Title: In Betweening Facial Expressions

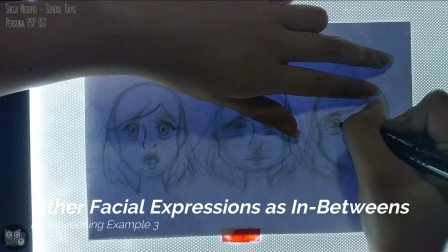For the mouth, I've created something entirely different. I did not look into, let's say, the path of action or anything like that. I've kind of placed it towards the side to emphasize that more puzzled expression that I would like to create.
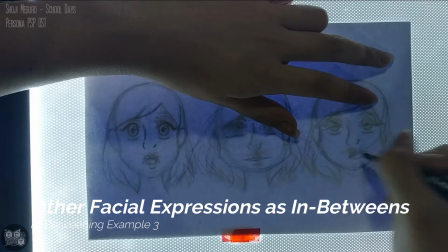So when you're creating these types of in-betweens, it might be a bit more challenging in terms of creating the path of action.
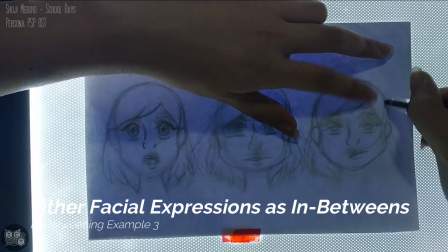So with this one, I'll have to go towards the right and then back to the left for me to be able to create my mouth.
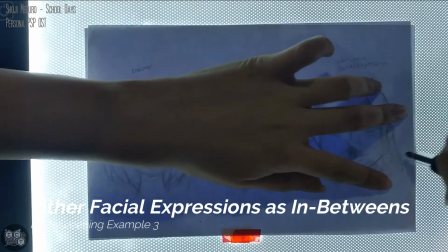However, it gives it a more dynamic feel compared to that of the first and the second keyframe.
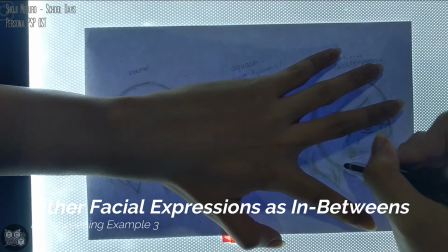What you're trying to give in this situation is that probably this person is kind of puzzled of what's happening.
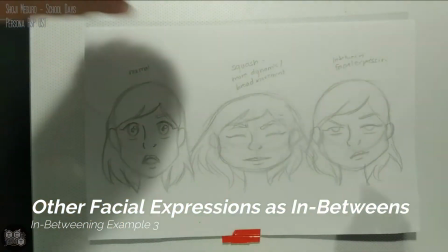She doesn't believe that what that person might have said is not really happening, but once she has actually seen it, now she's surprised.
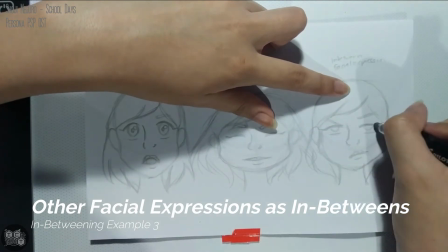So Having different types of facial expressions would actually warrant different types of situations.
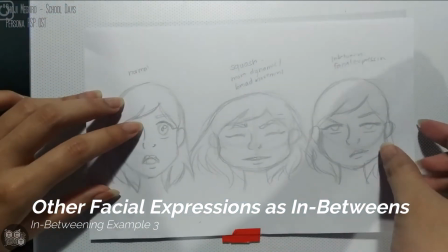So it would depend on what situation you're doing to what type of in-between you might want to do for facial expressions.
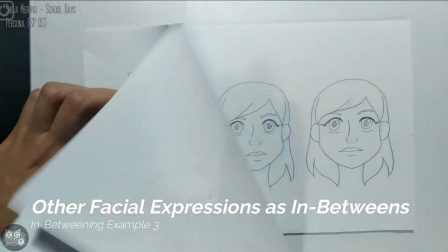With this one, know what your situation is,
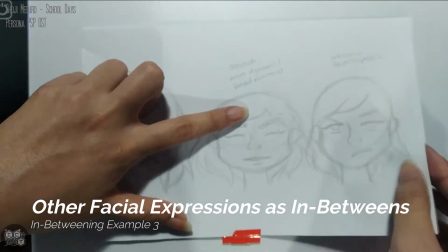and then based from that situation, that's how you do the in-betweening for your facial expressions.
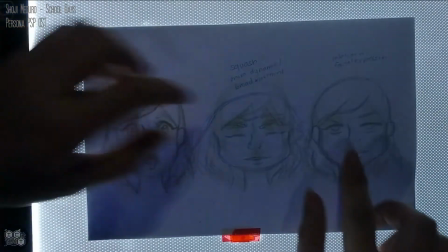And with that ends my short lesson on doing this activity.
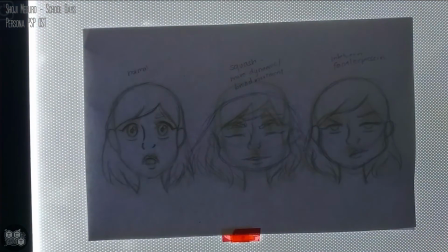I hope it gave you an idea on how you're supposed to do yours.
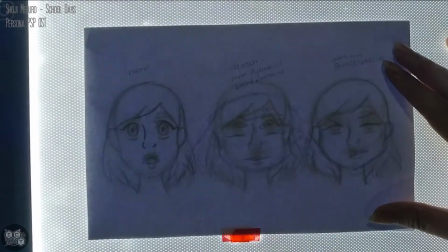If you have any questions, you may comment below or through the use of your subject teachers through their social media accounts.
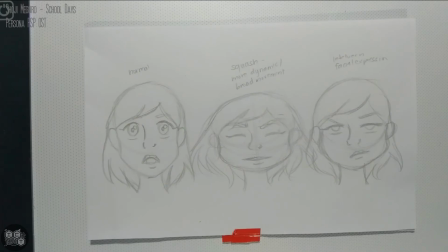Thank you so much, and I hope you stay safe.